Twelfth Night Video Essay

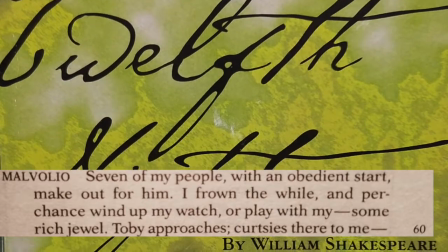They both take the written words and overemphasize it in their actions to make the meaning more clear to an audience that cannot just go ahead and re-read the text in this medium.
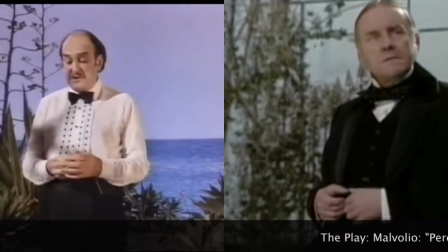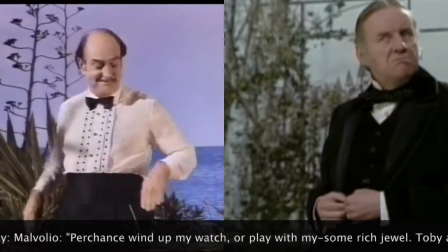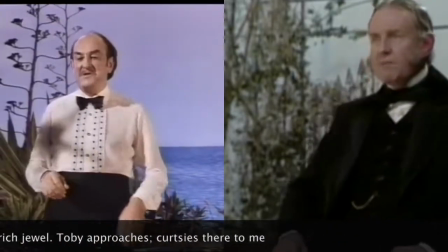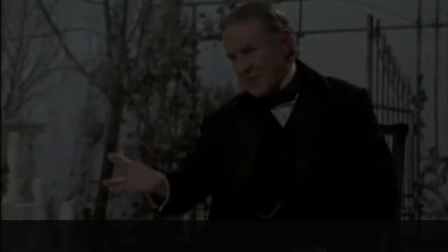However, this is pretty much the only thing they share in common, and it was for clarity's sake, not for the sake of a message.
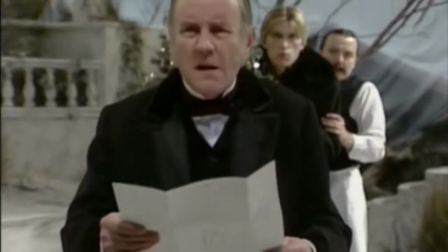Going back to the visual form, since it is more predominant in this medium,
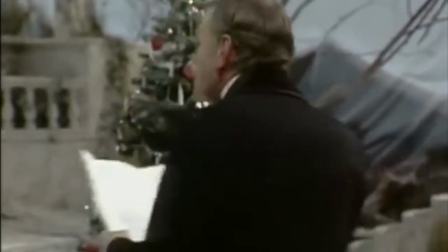it is interesting to note where the directors choose to place Toby, Fabian, and Andrew in relation to Malvolio.
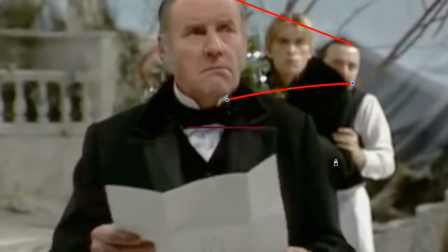Kafna always has the three behind Malvolio, where they are looking at and bring more attention to Malvolio, making him the center of the scene.
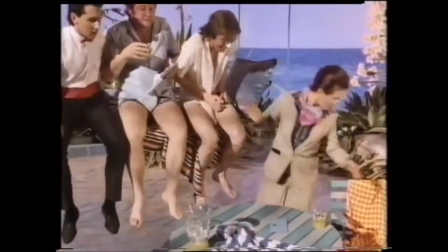On the other hand, Armfield uses an electronic element in his film, a lift,
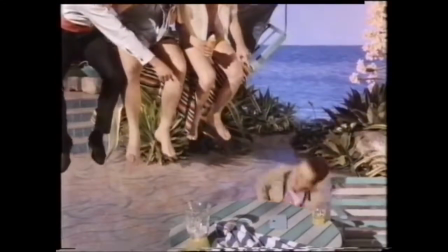to physically bring the three quite literally above Malvolio, which ties hand-in-hand to the director's approach on jesting.
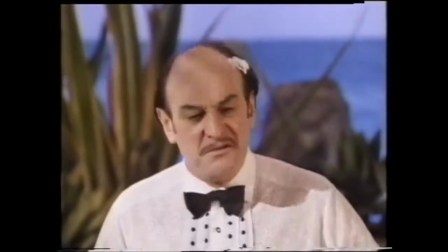Jesting is totally okay because the three are above the rules and just having fun. The view of fun is again for that younger audience he was hoping to obtain. Now, Kavno's view on jesting goes directly hand-in-hand with his overall message of the film, which is where he was condemning misogyny and the violence towards the mentally ill. Now, what you don't see in the clips shown in this video is that Malvolio is put into a prison-like cell and he's treated really poorly, which is why everything's so grim and captive, trying to completely condemn this. So his overall message with jesting is that of that it's not okay, and so it completely contradicts Armfield's idea. Overall, these two films had two completely different approaches, which is why you see in the end that they were depicted so differently.